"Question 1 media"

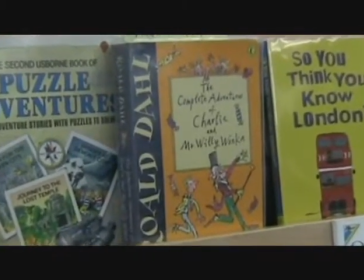(0:09)
My media product uses the forms and conventions of real media products. One way in which it does this is with the interviews.
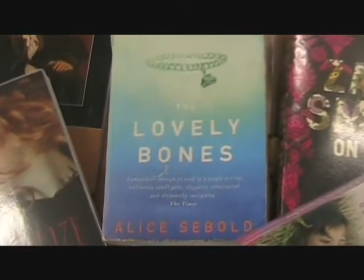(0:16)
Conventionally, the interviewee is the left or right of the screen, usually in a medium close-up or a close-up.
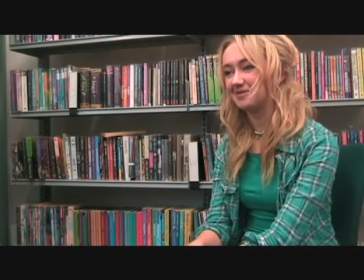(0:22)
The eyeline is also a third of the way down the screen. Following convention in all of our interviews, the person looks at the interviewer and not the camera.
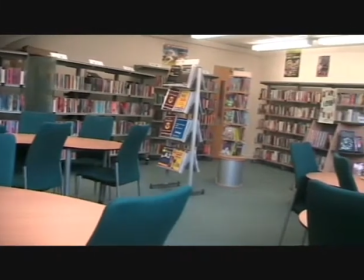(0:30)
The background should be something which relates to what they are talking about.
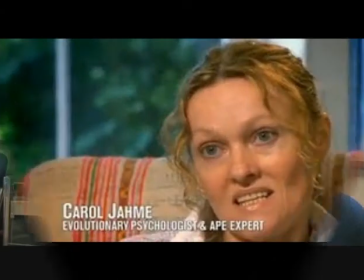(0:34)
There is also graphics in the background which relate to the person speaking,
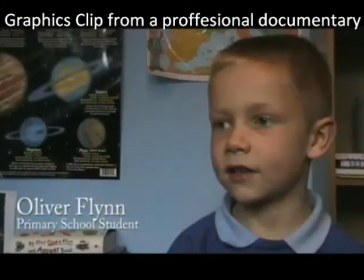(0:40)
and also in front of them with writing saying, for example, the name and occupation.
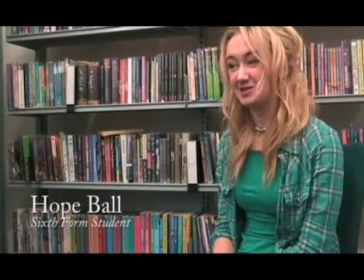(0:47)
I found that the framing of most of our interviews was good, and for most we also reflected the education type background, in particular with the teenager interview, as we had shelves of books in the background which strongly relates to what she is saying.
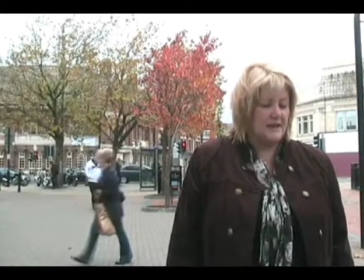(1:04)
However, the framing for the vox pops could be improved, in particular with the woman saying,
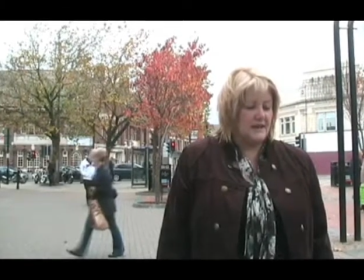(1:09)
would Barclay never look away, as the camera was very low and far away, and therefore it gave a low angle.
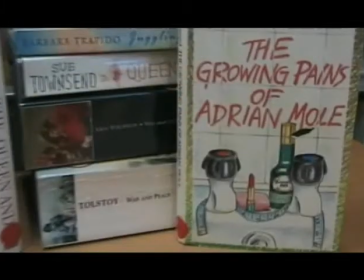(1:15)
She was also distant from the camera, which made it hard to hear. In our interviews, we also use cutaways in order to prevent jump cuts. This is conventional to many professional documentaries. The cutaways also relate to what the person is saying and acts as a visual aid for the audience.
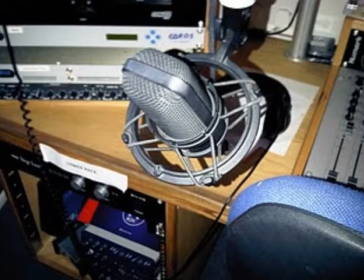(1:33)
For our documentary, we used the same voiceover throughout. Our voiceover was a woman who spoke clearly when recording the voiceover.
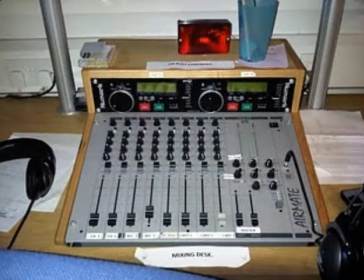(1:41)
We asked her to say the script in somewhat of a patronising tone,
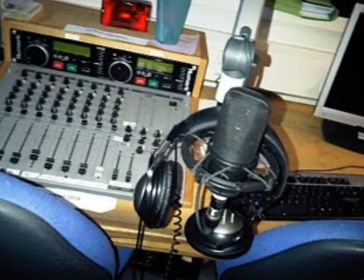(1:46)
as this reflects how a primary school teacher would talk to a pupil, and this is what our documentary is about.
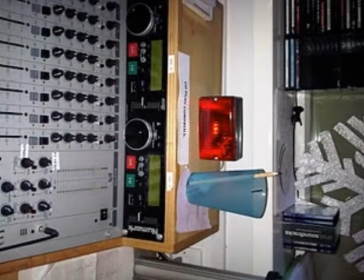(1:52)
The voiceover conventionally comes in various intervals throughout the documentary to give the audience extra information. This is what we did for our documentary, also using visual aids to make it more interesting for the audience.
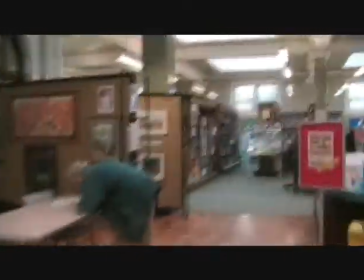(2:07)
At the beginning of our documentary, we introduced our topic with a voiceover.
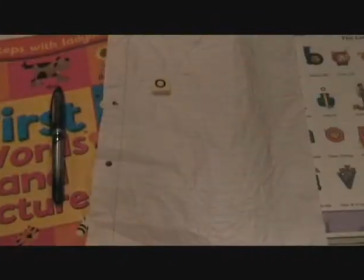(2:11)
The montage was a point of view shot of somebody walking around the library, which was relative to our documentary. We created an interesting title sequence for our documentary, which is typically made to grab the reader's attention.
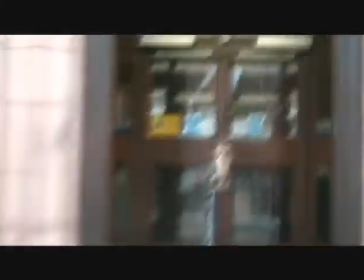(2:26)
To do this, we used a well-known song and also made a stop-motion sequence introducing the title,
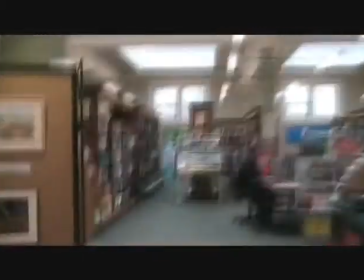(2:33)
which makes it more interesting for the audience.
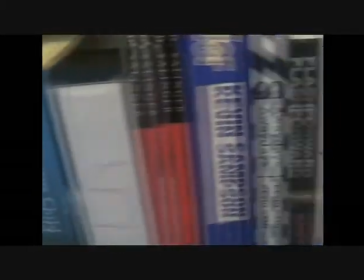(2:37)
With real media products, the title sequence is not too long, and this is reflected without our documentary,
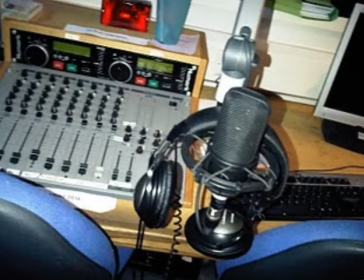(2:44)
whereby it only lasts a short period of time and therefore the audience does not lose interest. In creating our radio trailer, we included several clips from our documentary, which we would gain the audience's interest, which is also conventional with real media products.
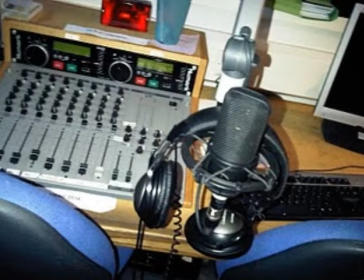(3:01)
We intercut these clips with a voiceover, which is the same voiceover from our documentary. Throughout the radio trailer, we used a music bed, which is the same music used in our actual documentary.
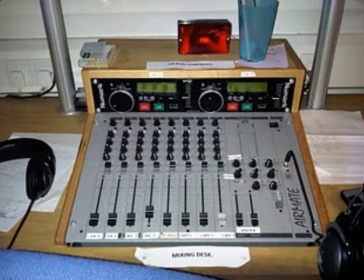(3:13)
This again grabs the audience's attention, and it is a well-known song for our target audience. We began the trailer with the slogan of our documentary, which is conventional to gain the audience's interest. We then placed information about what date, time and channel the documentary would feature on.
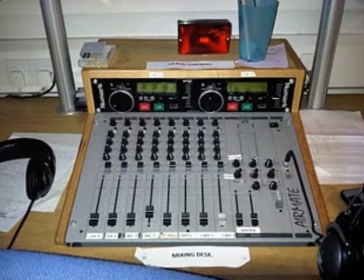(3:32)
Being the last thing they heard, the audience remember this information for most of the trailer.
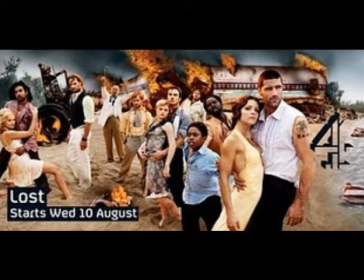(3:40)
Real media products create interesting and colourful products in order to attract the viewer's interest to the documentary.
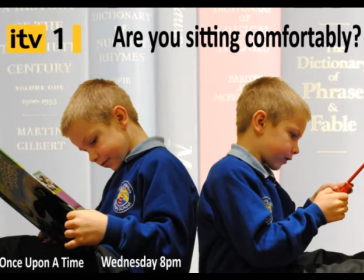(3:46)
In creating our newspaper advert, our model is a person who featured in the documentary. He is also wearing bright primary school-based colours, which would attract the reader's attention. The background is also colourful, but not so colourful that it distracts the audience from the text.
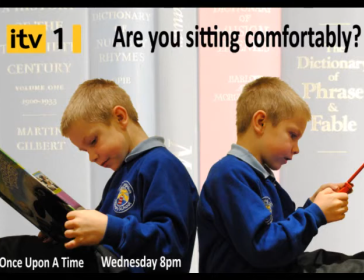(4:05)
The newspaper advert conventionally features the channel logo.